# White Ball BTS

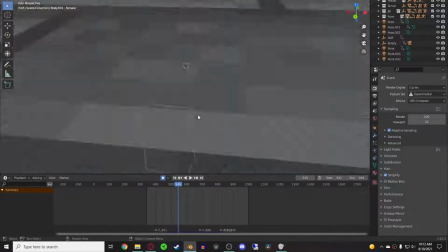Oh, let's see out here.
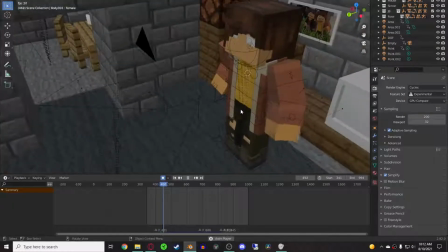They're just teleporting around.
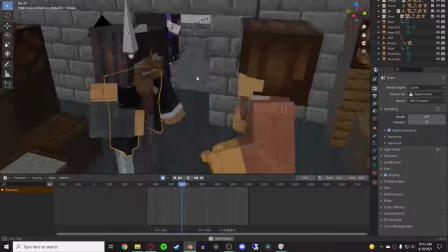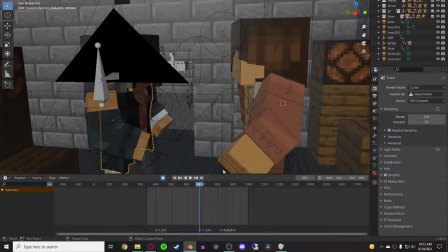There's JB in the background.
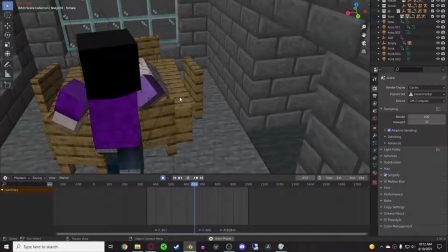Grabs something off the table and then walks into the table.
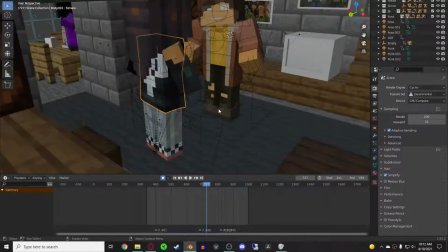Doesn't really do too much.
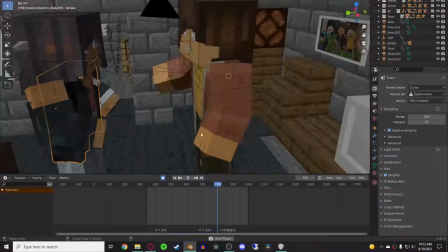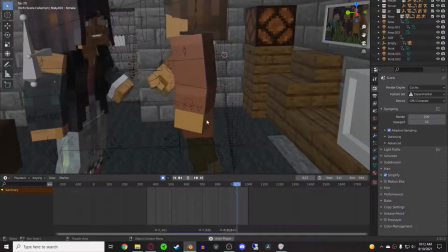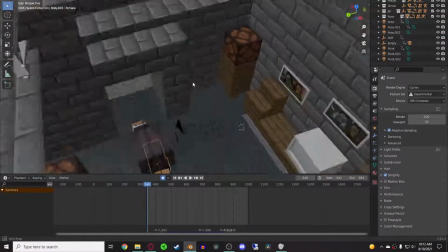Okay, I think that's not really too much.
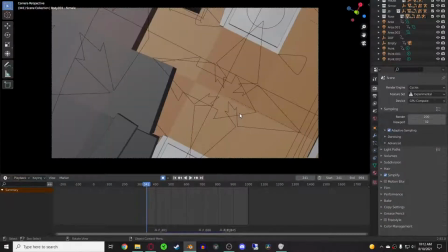He also T-poses. I thought it looked kind of cool if her arms came down.
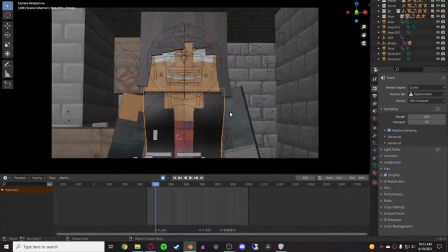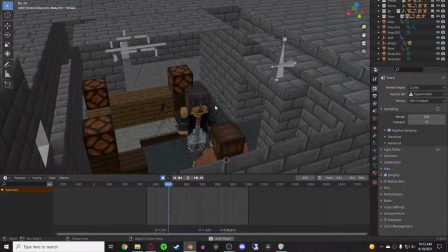What else? I guess I'll show lighting, because lighting looks pretty.
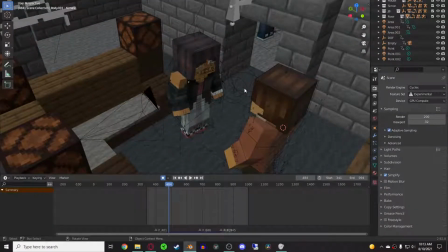Lighting is more interesting in this one.
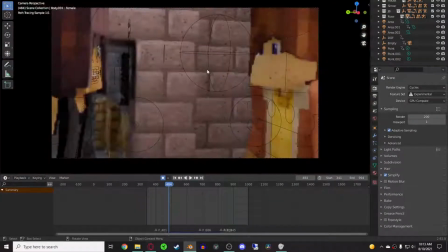Let me turn it to like 1. Yeah, there's just an area light up here, like normal, except it's tilted this time. And then there's 2 lights over here because without them it kind of glitched out.
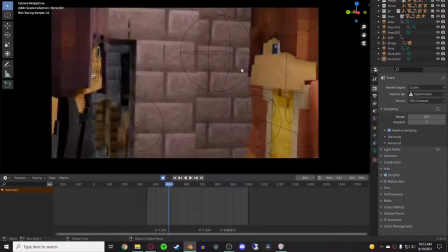And stuff like that. It was a weird glitch. I don't know.
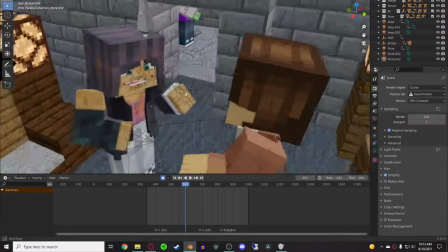That's really all stuff for this scene.
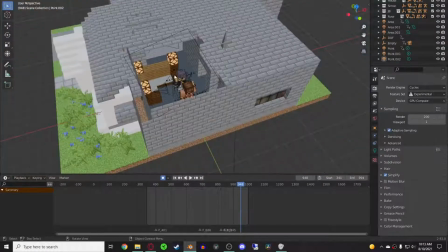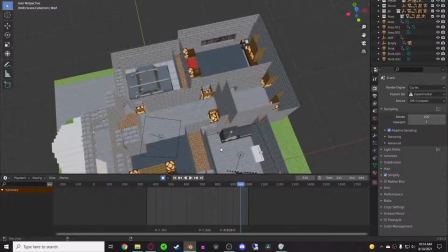Also, the other rooms are actually, well, yeah, the other rooms are lit for this.
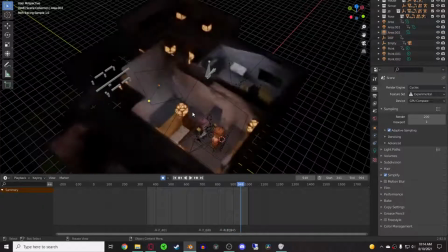I think it's just bluish light. Yeah, it's just bluish light.
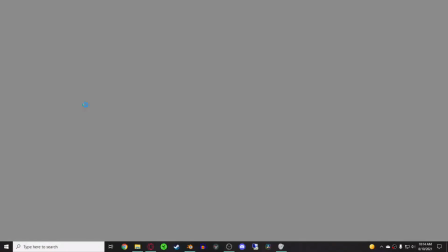Getting down to the last like 4 scenes, then I'll show some other smaller stuff.
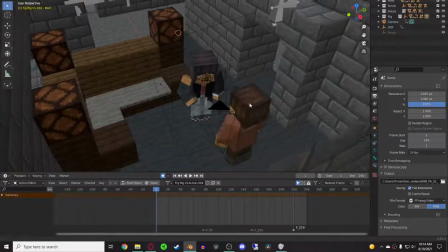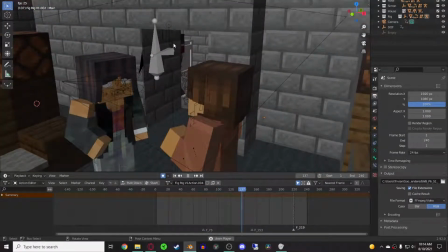Host Wolfie also walks over there.
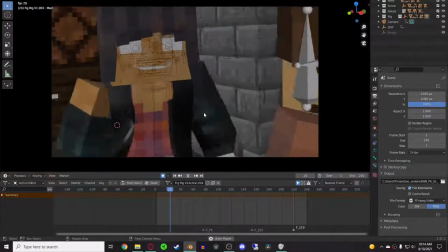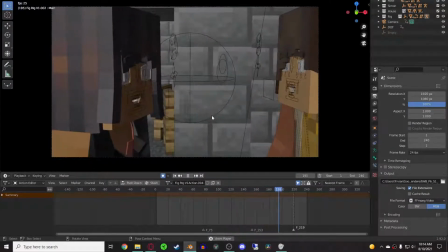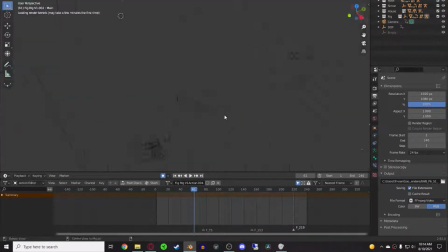I'm not sure about lighting. I think it's just pretty.
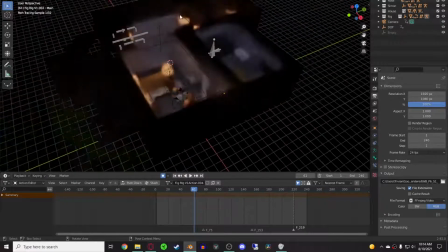Yeah, there's just area light, and the rooms are colored a kind of bluish color.
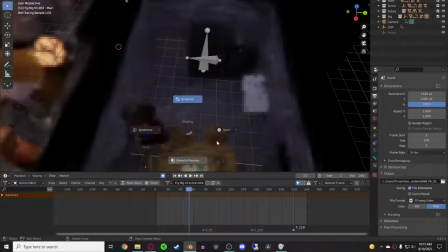And then I think I just gave him a walk animation. Yeah, he just walks there.
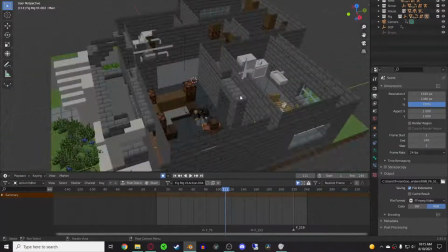That is.
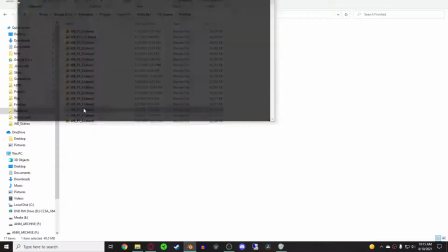Okay.
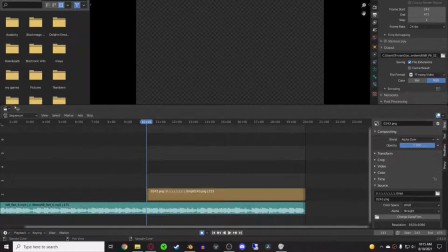Yeah, drink. Okay. Next shot. I think
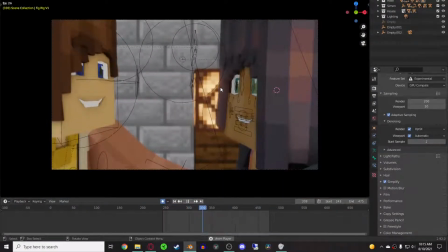this one does have audio. And then this is just them singing.
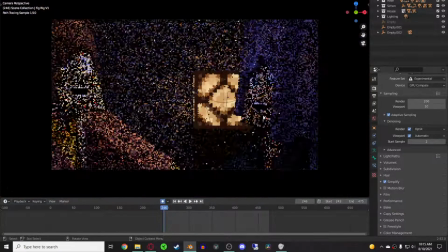I do like the lighting for this one, though.
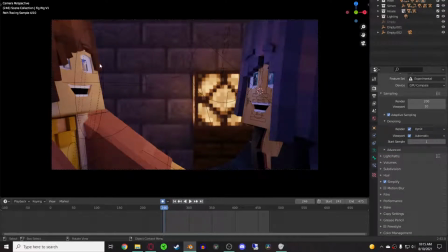There. There's like one for each eye, so the eye kind of has a reflection, because I thought that looked cool, and I tried and do that. Even if it's a little cheated, a little light. That just light stuff.
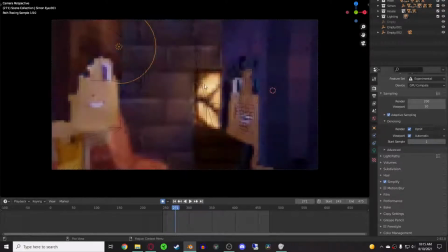They're all kind of parented to the head.
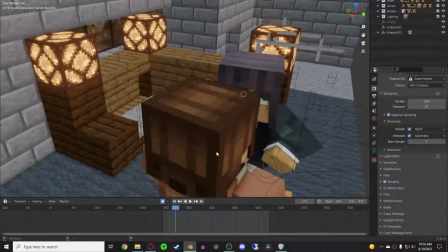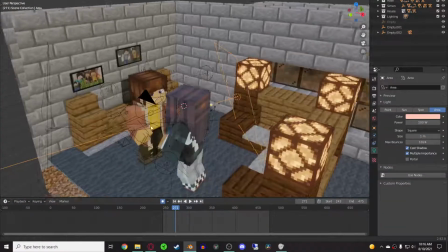And then there's like a big light over here, kind of warmish for those lights.
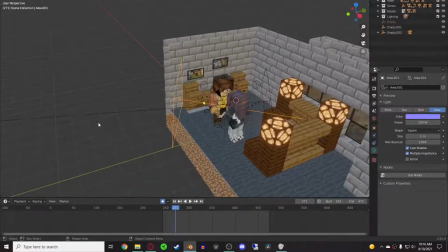And then it's just coolish because that other room's cool.